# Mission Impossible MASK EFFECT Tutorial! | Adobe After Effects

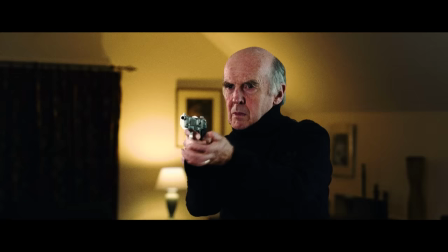[0:00]
Hello, Steve Ramsden here with DIY Movie Making and this week we are having another go at recreating the famous Mission Impossible mask effect.
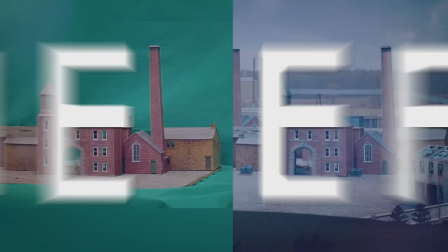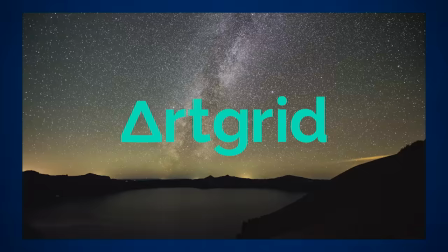[0:13]
This video is sponsored by Art Grid, royalty free stock footage for filmmakers. So it's that time again.
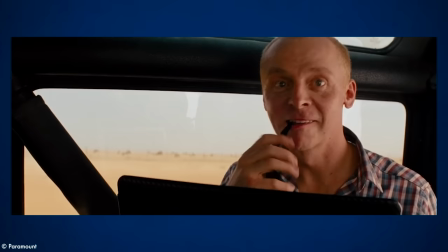[0:19]
To celebrate a new Mission Impossible film coming out we've had another try at the famous mask effect.
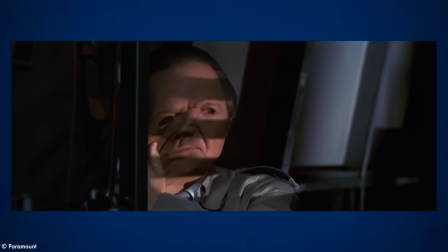[0:24]
This is the moment that appears in most of the films where one character is suddenly revealed to be another,
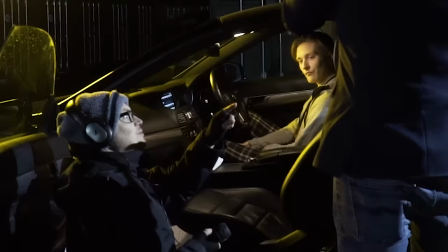[0:30]
by pulling off a truly impossibly detailed mask which is of course played by another actor.
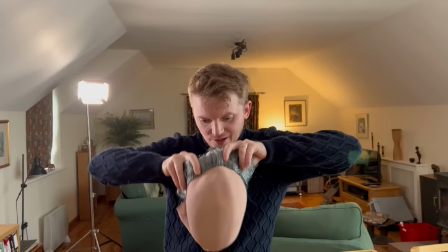[0:35]
The fun you can have as a filmmaker is how to join these two actors' performances together seamlessly and I'm going to show you how to create this type of shot on a budget.
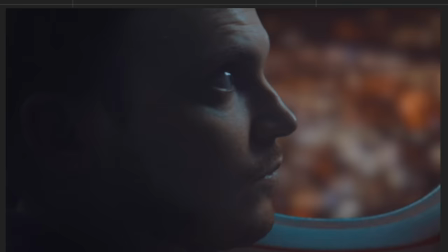[0:44]
Just like I teach in my course DIY Movie Making, you don't always need a lot of money to get some really creative shots.
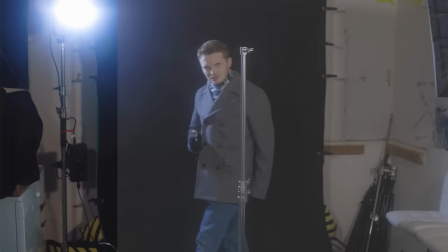[0:50]
I'm always looking for new ways to do a lot with a little to really add some production value to my film project and if you want to see lots more fun DIY Movie Making tips and tricks then of course hit that subscribe button.
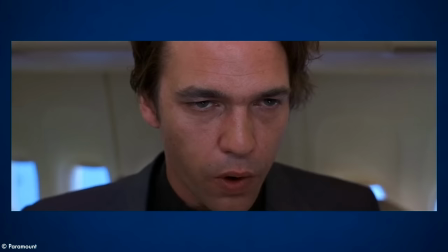[1:01]
So looking at the Mission Impossible films, there is always a person 1 who is supposedly the mask, and a person 2 who is wearing the mask.
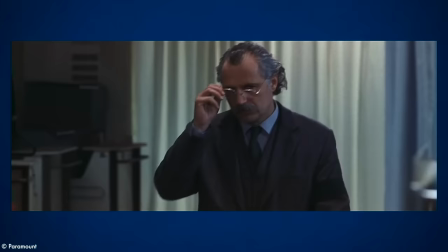[1:08]
But there seem to be two main ways this effect is done. Sometimes it is probably just the face of person 1 tracked onto person 2 who is already there,
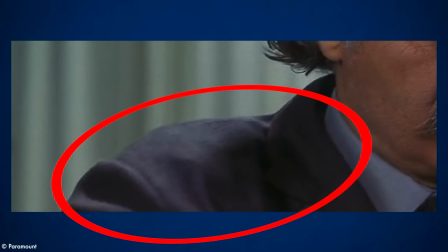[1:17]
and other times it is the whole body which changes while you are busy looking at the face, and a few visible morphs in the clothing usually give this away.
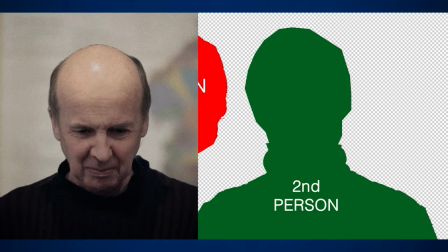[1:26]
Now we've tried this effect twice before, attempting both methods.
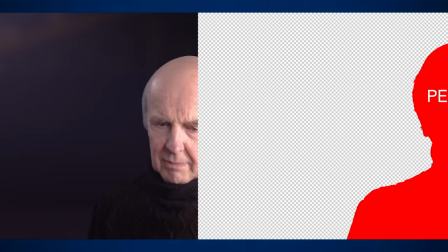[1:30]
First a basic test where Person 1's face is simply added on top of Person 2 and then disappears as the mask comes off,
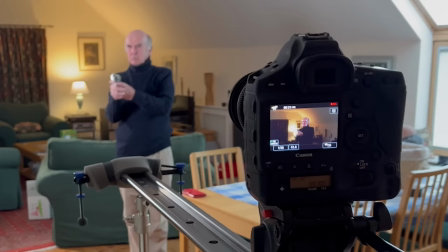[1:36]
and then secondly a full swap between heads and bodies of Person 1 and 2. But this time we've tried to improve it even further and have done a few things differently.
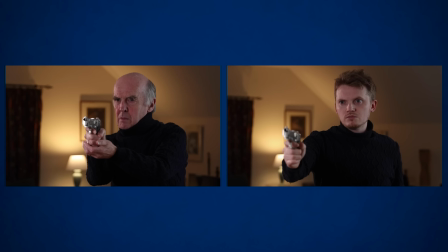[1:46]
As before with this effect you need two people, ideally the same height and eye colour.
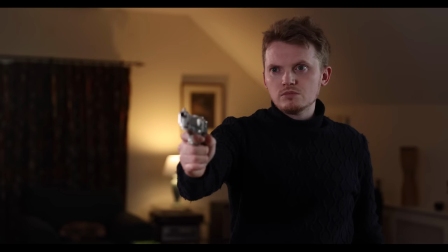[1:50]
Both should wear the same costume and we have found that something dark with a high neckline, like a turtleneck jumper,
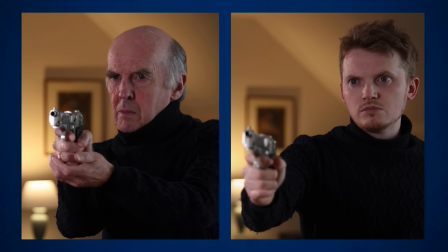[1:56]
is a good choice because anything without much details and and which hides the neck makes the whole thing easier.
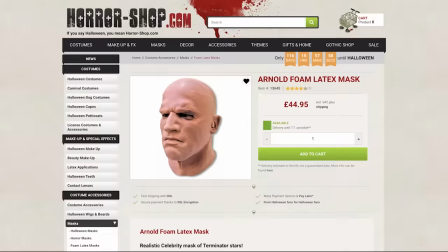[2:01]
You also need consistent lighting as any changes between takes will give away your joins.
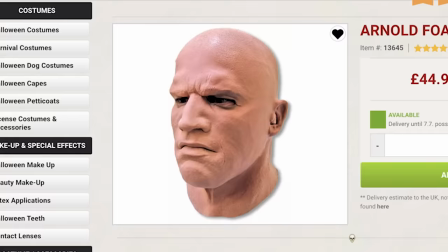[2:06]
The only main prop you need is a rubber mask like this one which is what we used, and we actually cut part of the neck off it in order to allow it to be removed with one hand more easily.
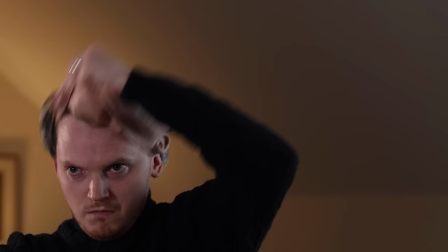[2:16]
This is also the first time we have added a wig to the mask to make it a better match with Person 1.
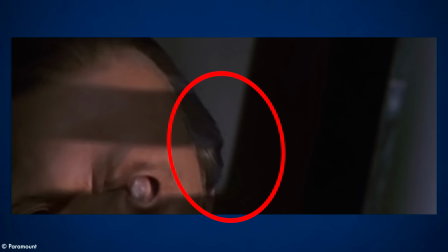[2:21]
It's only for a few frames, but seeing some hair when the mask comes off really helps to sell the effect, and you see that they do this in the films.
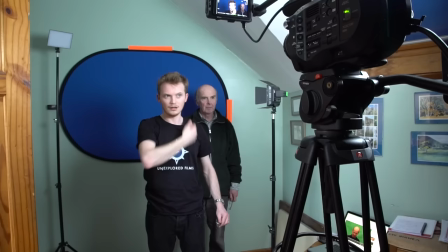[2:29]
Now in the past we've always tried this effect with a green or blue screen,
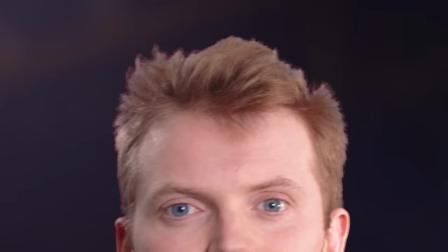[2:32]
and although this makes it easier to use the heads and bodies independently without locking you into a background, it has never produced great edges,
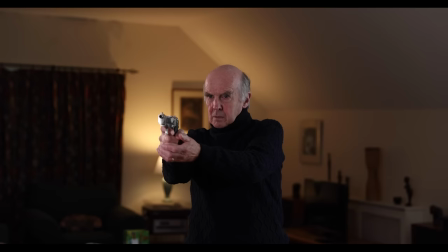[2:39]
especially around the hair. So this time we tried it with no green screen and planned to use rotoscoping to cut out the figures and add the clean background behind.
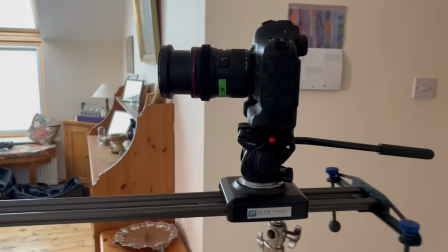[2:47]
We've also always tried this effect in the past with a static camera, and just for an extra challenge,
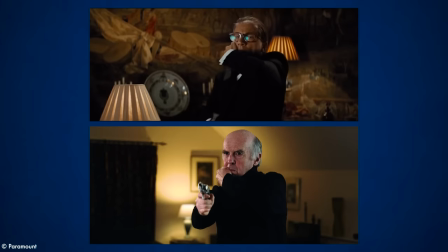[2:53]
this time we tried it with their moving camera, which you can see in some of the films including this shot from Rogue Nation,
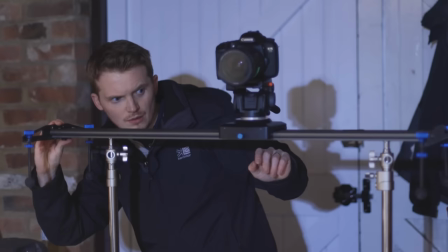[2:58]
which is the shot we have attempted to copy for this effect. This will likely have been done filming multiple passes using a motion control rig,
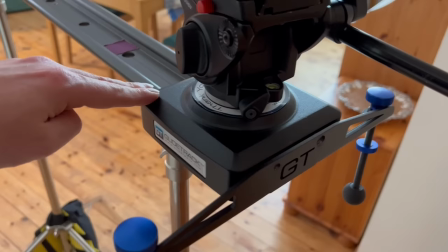[3:06]
but we used our DIY method of a manual slider set on a very slight incline,
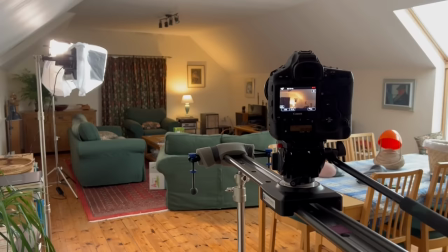[3:11]
which means you can use gravity to let the camera slide down the rail and get a very similar shot every time.
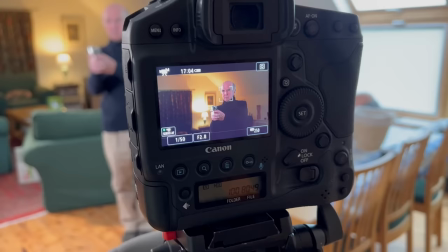[3:16]
And if you want to see another fun experiment using this DIY motion control method, then check out my video on creating a clone effect using a moving camera. Having a moving camera is totally not necessary, but I wanted to try it this time to make the effect even slicker.
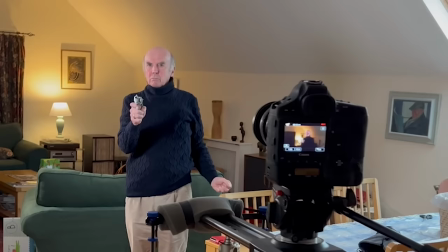[3:32]
So with our equipment set up we began by filming person 1 doing a move as if pulling off the mask.
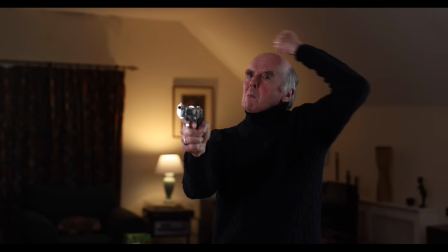[3:37]
The person needs to bring their hand up to the opposite earlobe and then pretend to pull a mask off.
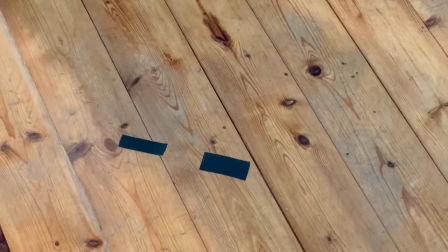[3:42]
This covers as much of the neck as possible and will make hiding the joints easier. And during this shot we let the camera slide down the rail, creating a nice push in on the character.
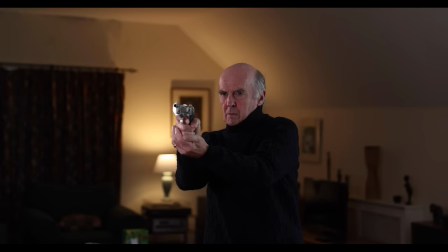[3:51]
We also had a mark on the floor to make sure we would both be standing in the same place, and a mark on the wall as an eyeline so we would both be looking in the same direction.
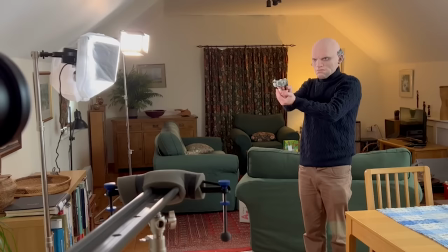[3:59]
Next we swapped places and clothes, and person two, that was me, put on the rubber mask.